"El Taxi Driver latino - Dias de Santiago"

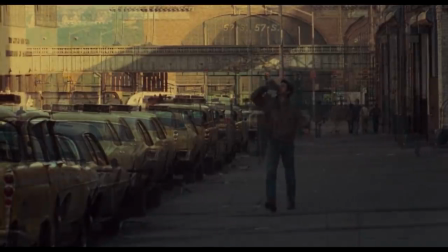(0:00)
Sí, peña, lo sé. Las comparaciones son odiosas. Pero es que a veces son tan grandes los parecidos y similitudes que es inevitable hacerlas.
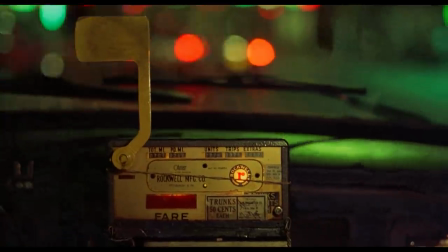(0:07)
Ese es el caso de Días de Santiago y Taxi Driver, que son dos cintas que a priori guardan muchos puntos comunes.
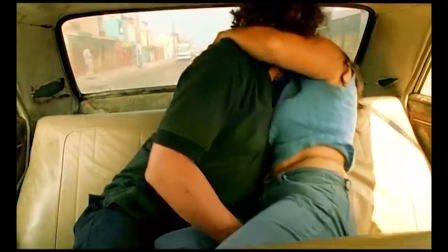(0:14)
Las dos están protagonizadas por excombatientes que encuentran en la vida como taxista una opción para reincorporarse a la sociedad.
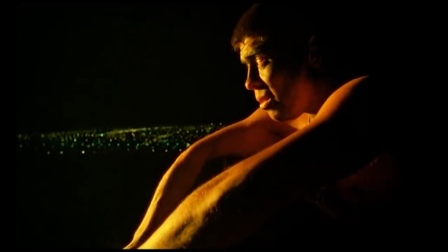(0:21)
En las dos, ese principal arrastra las taras psicológicas que genera participar par en un conflicto bélico.
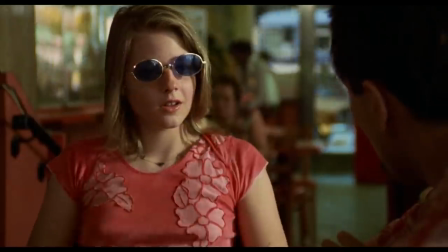(0:26)
En las dos se obsesionan con una mujer e intentan convertirse en una especie de caballero andante moderno.
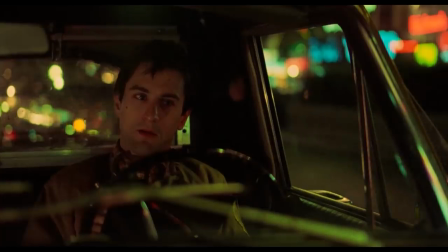(0:32)
E incluso las dos utilizan el recurso narrativo de la voz en off para conocer los pensamientos de Travis y de Santiago.
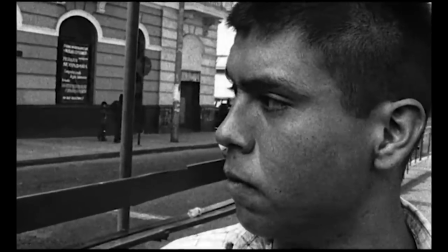(0:39)
Pero, ¿realmente se parecen tanto? ¿Una es copia de la otra?
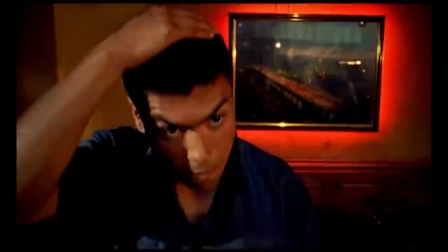(0:42)
¿O por el contrario, detrás de todas esas coincidencias nos encontramos dos películas únicas e irrepetibles?
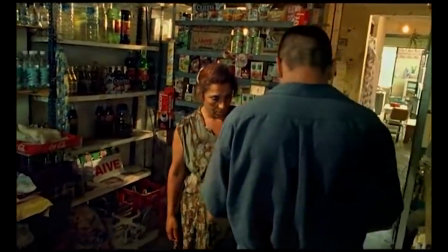(0:49)
Ay, para resolver esto no nos queda otra que profundizar en el tema, así que vayamos a la raíz del asunto.
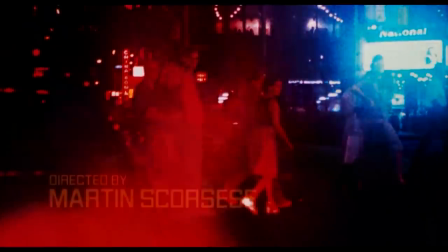(0:54)
Empecemos por el principio. Taxi Driver arranca en un ambiente plagado de luces, con música bohemia, vida nocturna… Nos presenta a Nueva York y a través de la ciudad llegamos a Travis en un viaje agradable para los sentidos.
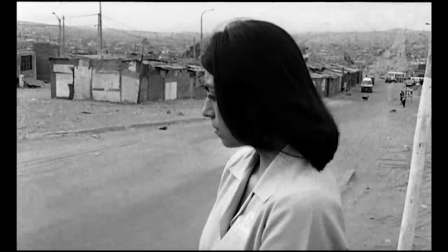(1:07)
Días de Santiago entra en crudo, sin música, sin color, y lo primero que tenemos es un monólogo.
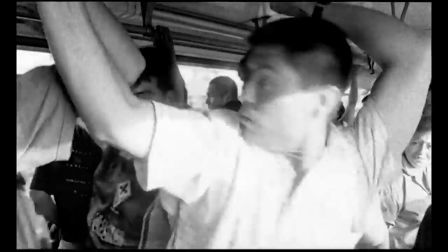(1:12)
En él encontramos algunas palabras que sirven para conocer la personalidad de Santiago y qué pasa con él.
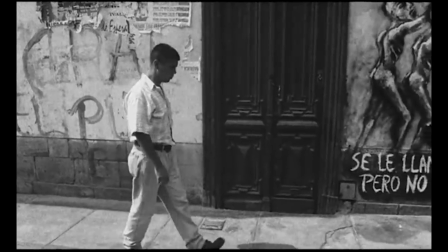(1:18)
Pero sobre todo, al igual que en Taxi Driver sirve para que el protagonista se encuentre con su lima.
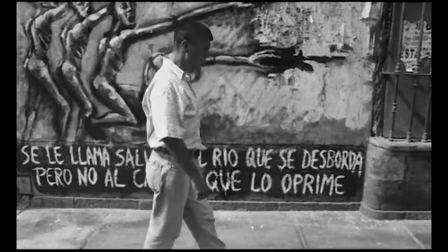(1:22)
Es ruidosa, hostil, acelerada, confusa, vamos, que tiene la misma sensación de peligro que en el campo de batalla.
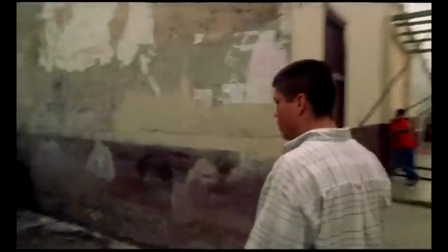(1:28)
Y es que el mundo civil le hace sentirse en alerta, y aquí ya desde el principio nos están señalando los problemas que tiene para reincorporarse al mundo urbano.
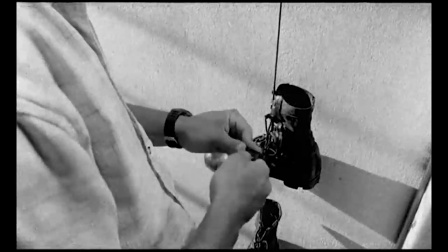(1:37)
Piensa en el sentimiento del deber, en el orden que deberían detener las cosas y mira la realidad como un militar sin un patrón de comportamiento civil.
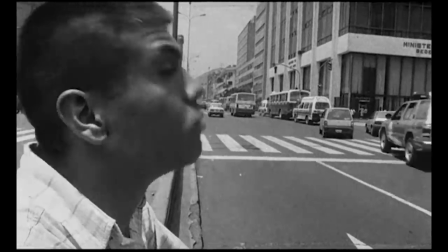(1:44)
Por eso intenta adaptarse al mundo con la filosofía del campo de batalla. Las calles son una jungla de asfalto.
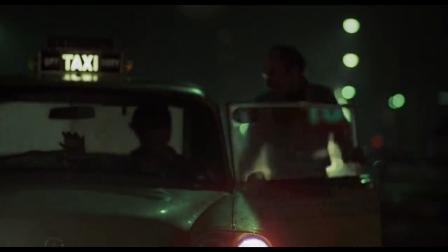(1:50)
Por otro lado, algo que vi en Días de Santiago y que no vi que se profundizase tanto en Taxi Driver es la lectura social que hace.
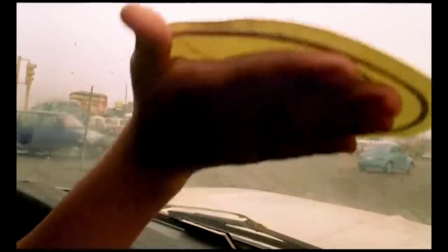(1:58)
Por momentos, Días de Santiago nos ofrece una radiografía de la sociedad peruana.
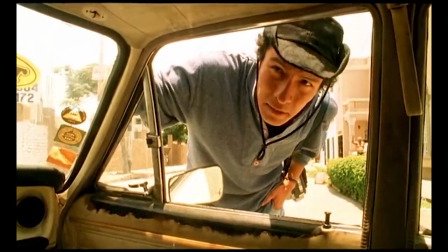(2:02)
De hecho, es muy paradigmática una escena en la que se ve cómo Santiago transporta todo tipo de personas que se comportan de una manera muy dispara en su vehículo.
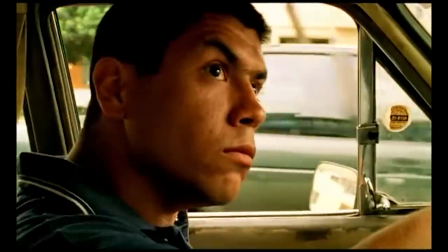(2:10)
Desde una pareja de jóvenes enamorados que no son capaces de controlar sus deseos a sacerdotes que tienen el alcohol como válvula de escape.
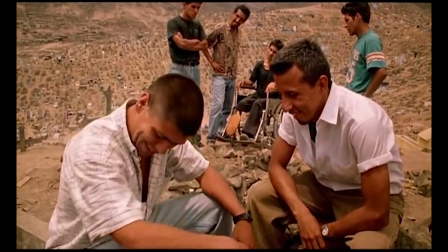(2:17)
Pero si hubo una lectura de un grupo social que me interesó y que creo que dibuja perfectamente, es el de los militares que han vuelto de la guerra.
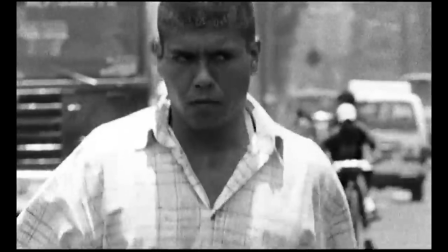(2:25)
El personaje de Santiago nos muestra solo uno de los caminos que siguen los excombatientes y creo que además es el más amable.
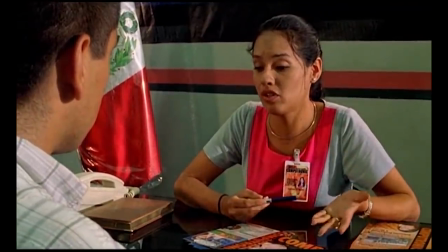(2:32)
Ya sabéis, el del tipo que intenta reincorporarse a la sociedad. Pero más interesante es saber qué ocurre con sus compañeros de escuadrón,
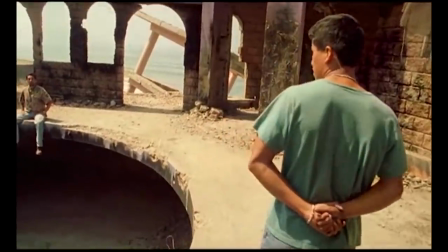(2:39)
ya que a través de ellos podemos conocer los planes que siguieron algunos exmilitares peruanos en la vida real.
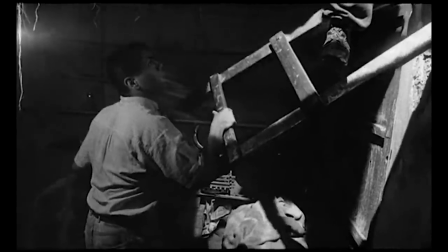(2:45)
Para la mayoría, las marcas que les dejó el conflicto son insuperables y veremos cómo el militar en silla de ruedas, el rata, decide abandonar este mundo.
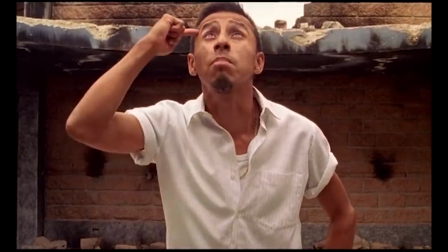(2:53)
Pero muchísimo más paradigmático y trascendente para la sociedad son las opciones que plantea el resto de componentes de ese escuadrón.
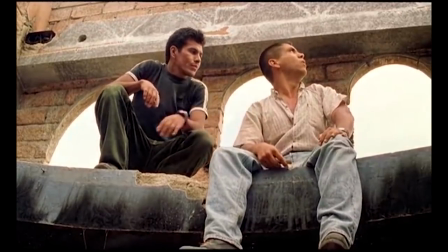(3:01)
Rápidamente sugieren montar un chonguito, es decir, un prostíbulo. El plan es tan sencillo como repugnante.
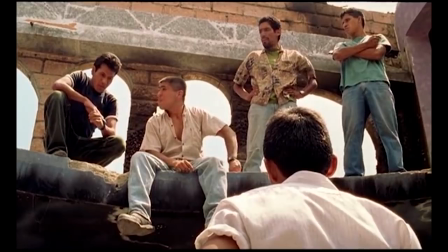(3:08)
Consistiría en ir a una aldea indígena, secuestrar cinco mujeres y sacar la rentabilidad ya sabéis cómo.
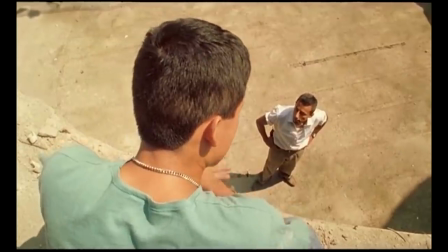(3:14)
También piensan en entrarle al negocio de la coca. Total, ellos conocen a los productores y saben dónde están las plantaciones.
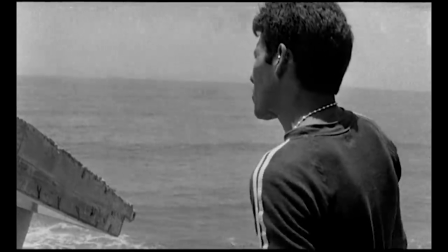(3:21)
Y esto que os voy a contar es curioso, pero dice mucho.
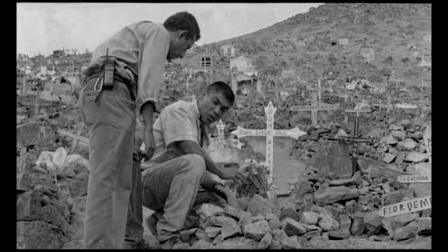(3:24)
Si rechazan esa opción, no es por cuestiones éticas, simplemente tiene que ver con el riesgo y las dificultades para poder abandonar ese tipo de vida.
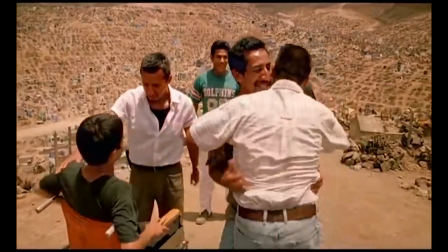(3:32)
Por último, también se plantean la idea de atracar un banco.
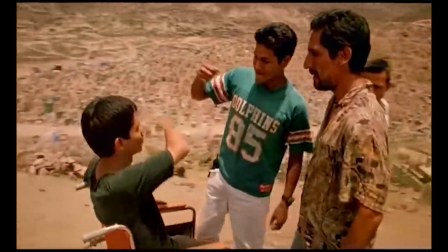(3:35)
Sea como fuere, seguro que en Perú y otros lugares de América Latina no resulta descabellado que se barajen esas opciones.
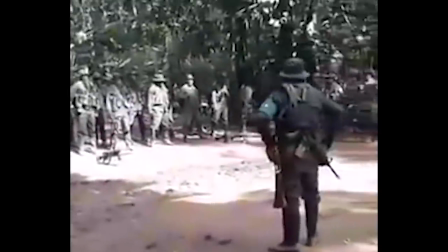(3:42)
Y eso es algo que dice mucho de quienes sostentan el monopolio del uso de la fuerza.
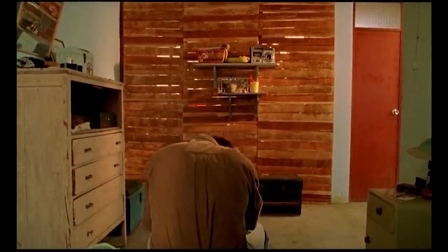(3:47)
Bueno, también relacionado con las taras que deja el formar parte del ejército está la crisis existencial de Santiago.
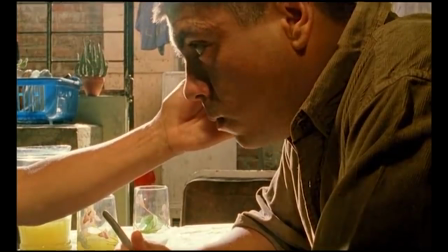(3:52)
Él ya no es nadie. No da miedo, no hace lo que él quiere y está frustrado.
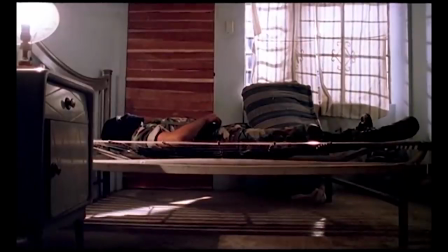(3:57)
Y ese es un grave problema. Los militares en el campo de batalla se acostumbran a vivir al margen de la ley.
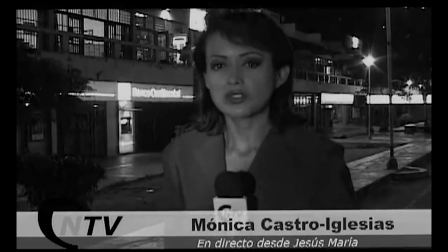(4:03)
Tal vez esto le dé sentido a que todas las salidas que ven los compañeros de Santiago se encuentren en la marginalidad y en el delito.